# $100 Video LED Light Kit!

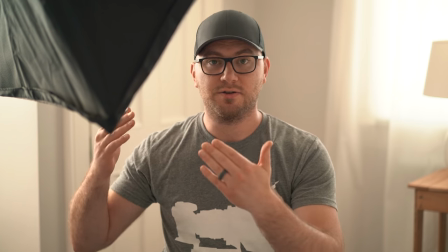434s
We're able to bring this light closer and get softer light.
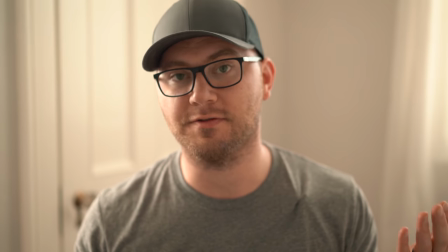437s
Okay so here's another scenario you can see I brought the camera closer you could also achieve this by zooming in and I've got a much tighter framing
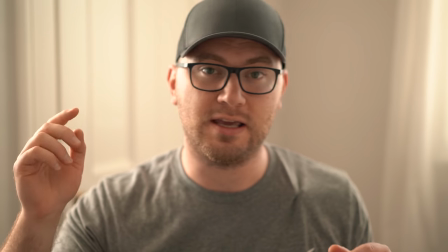446s
here now because of that I can bring my light closer to me without getting it into the shot so I'm gonna grab it bring it in
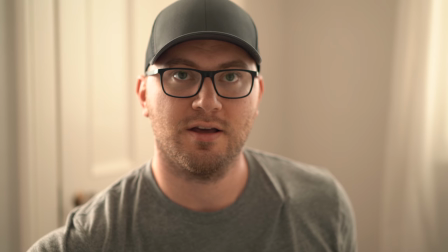455s
and usually what I do is get it in frame and then just barely back it off until it's just out of frame
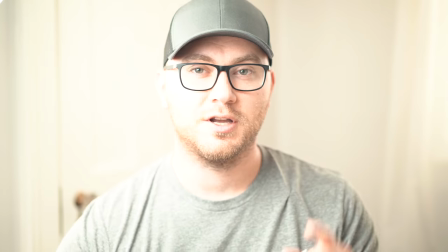462s
like so now we can turn it on and I can change my camera settings because it's naturally going to be way too bright.
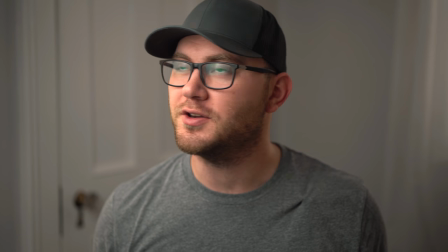469s
So this is much, much better. I've dropped the settings down. You can see we have this really nice soft light on my face.
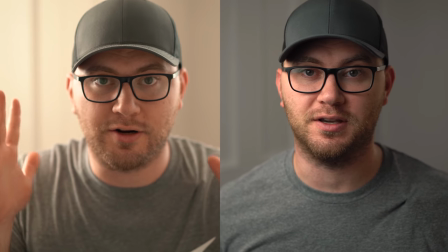476s
The background is much darker because we were able to brighten up my face, which is going to be a little easier on our eyes instead of having a blown out background and a dark face.
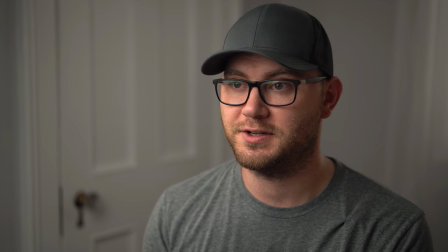485s
If we were shooting an interview, it would kind of be like this, maybe a documentary or a Kickstarter video or something.
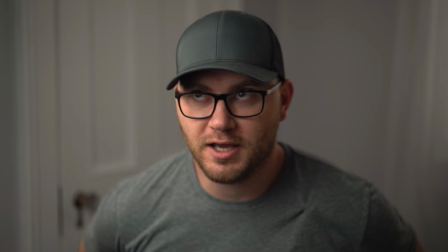491s
That would work just fine. I'm now going to go ahead and reach behind me find the on-off switch
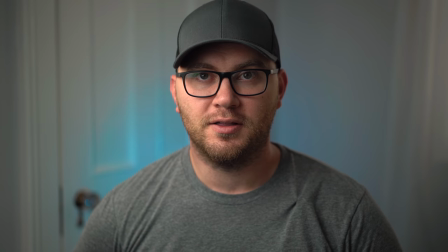497s
for our background light and fire that up there we go a little bit of blue light
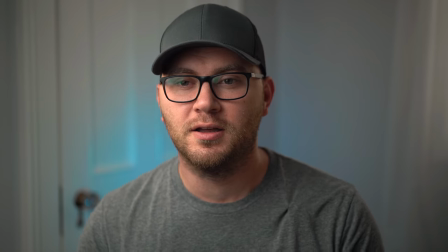501s
works great badly no so
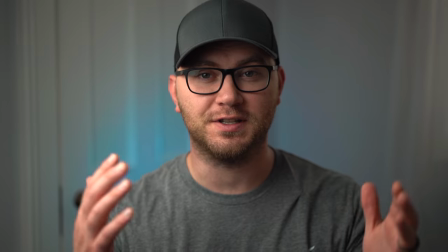506s
similar setup to our last one but the only difference is we're bringing the camera in closer which
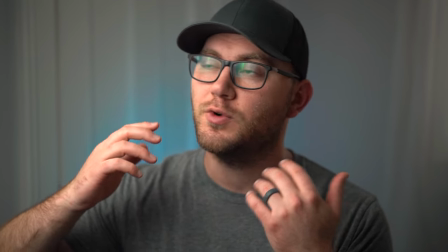511s
means you can bring our light closer to us which makes a softer source so my wife and kids
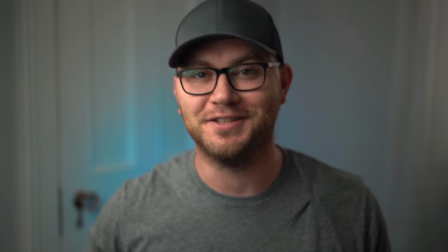516s
just got back this is actually a nursery and the kids need to go down for a nap so we're gonna head back to the studio. Okay, we are back in the studio. I am going to replace my key light with our softbox and a little LED bulb here and see what we can do. Now, it's really tricky to use fewer lights in a space like this. The only lighting you're seeing in this entire room is my video lights. The entire windows, everything's blacked out. So it's a little more tricky. Upstairs, we had a ton of ambient lights. We had something to work with, but we're going to give it a shot. nonetheless I'm going to go ahead and move this out of the way and set up our key light here I'll zoom out a little bit so you can see kind of what's going on so here is the current setup
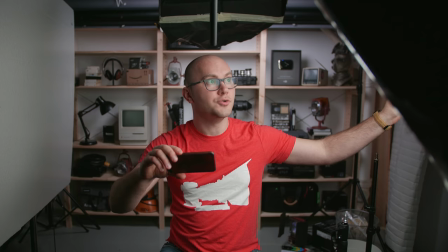558s
there's a light behind me hitting the background and then I have my huge light dome from aperture right here lighting me there's
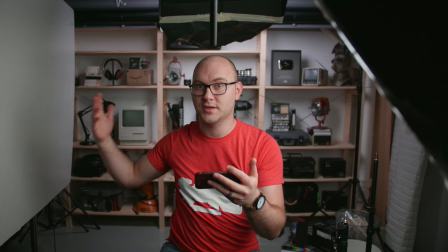565s
also kind of a white wall faux wall or you know board here to give me a little bit of fill so we're going to back up the key light set up
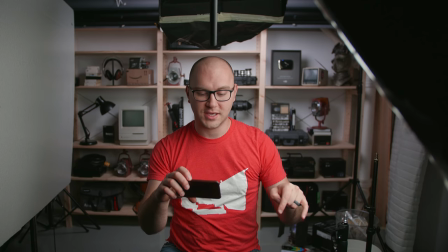573s
our key from the kit and get rolling.
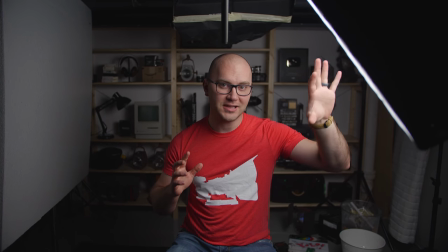577s
All right, so we have the budget key light set up here in replacement of my 120D.
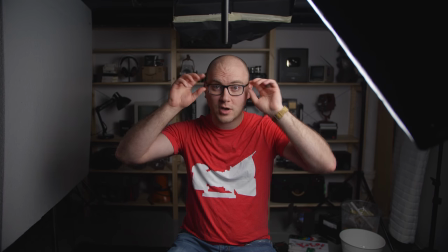583s
I also have turned off the background light, so all we're looking at right now is the key.
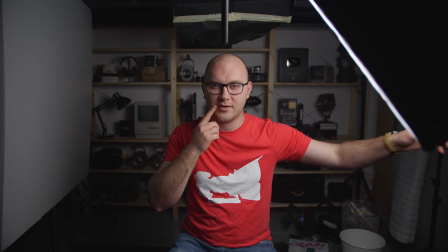587s
And one thing you'll notice is it's a little harsher of a shadow on my face because this isn't as soft.
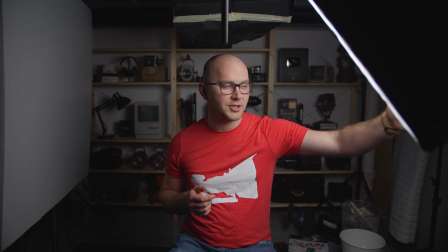593s
There's only one layer of diffusion. You could add a couple sheets in front of it. Okay, so I've zoomed in a little bit.
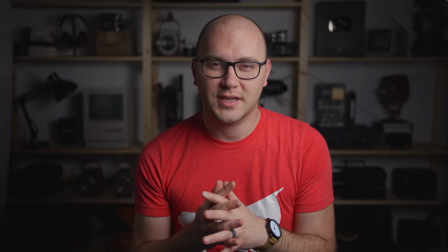599s
I was able to bring the light a little closer to me. I'm pretty happy with this. The only thing I would like to see is a little more fill maybe, but I'm not going to cheat,
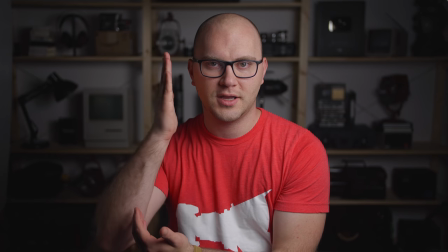607s
but you could bring something white in right about here, and that would help kind of fill in that side of your face.
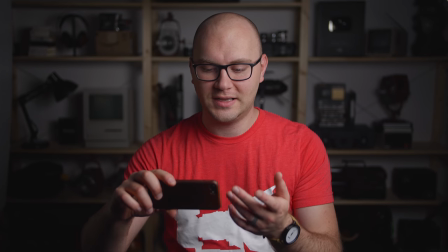613s
But again, we're in a pitch black room, so this is pretty great. Now let's go ahead and use our second light, which is actually right behind me.
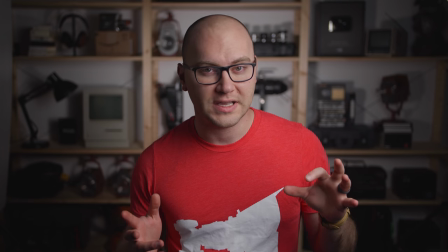620s
Let me go ahead and turn it on. There's the light at about 40%, so lighting up the background, this could totally work.
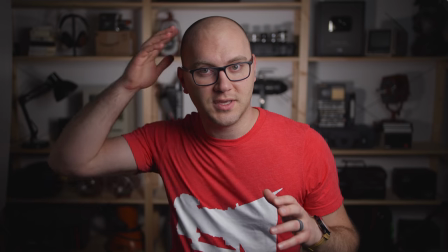626s
I'm now going to use it as kind of a kicker light, which will give me a little bit of brightness on this side of my face coming from
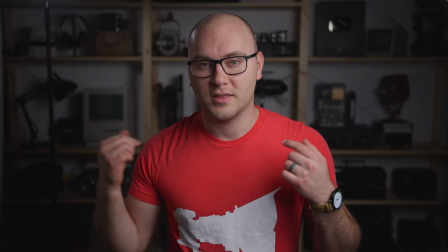634s
you know behind me so i'm going to go ahead and move that and now it's moved it's a little more subtle of a look you
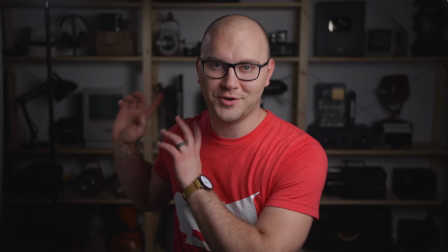639s
can see just a little bit of light on this side of my face unfortunately i couldn't move the stand any closer to the wall than it is right there
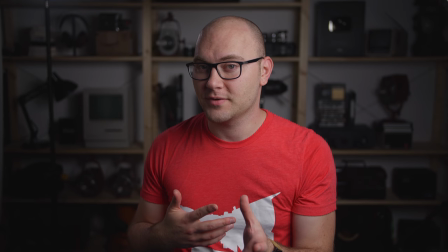645s
not something i'm wild about so let's go ahead and try something different so in this setup we're kind of doing two things with our
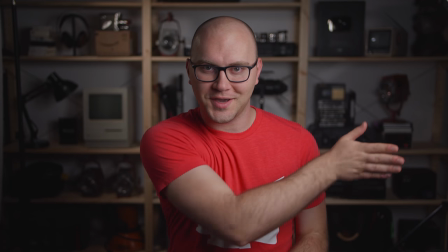651s
light it is on the background but it's facing this way so it's kind of hitting me and the background at the same time this is
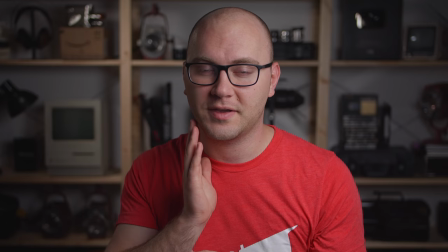660s
going to add just a little bit of light on this side of my face and it's also hitting our background.
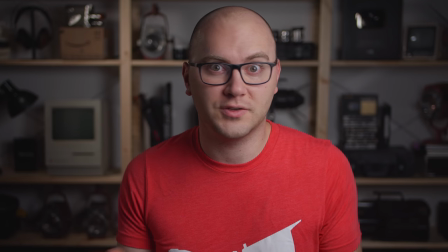665s
So again we're putting the light to work doing two things for us.
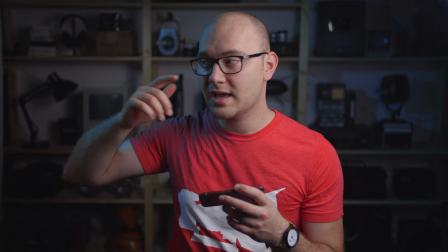668s
And our final setup involves using that little turquoise blue gel again and it's hitting the background as well as me just like before.
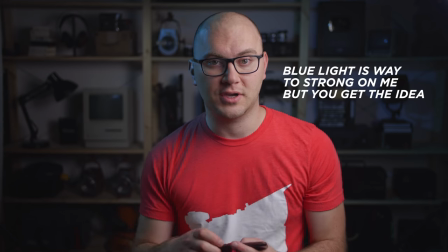676s
This would be a lot more dramatic and would look kind of cool for like an interview kind of like this.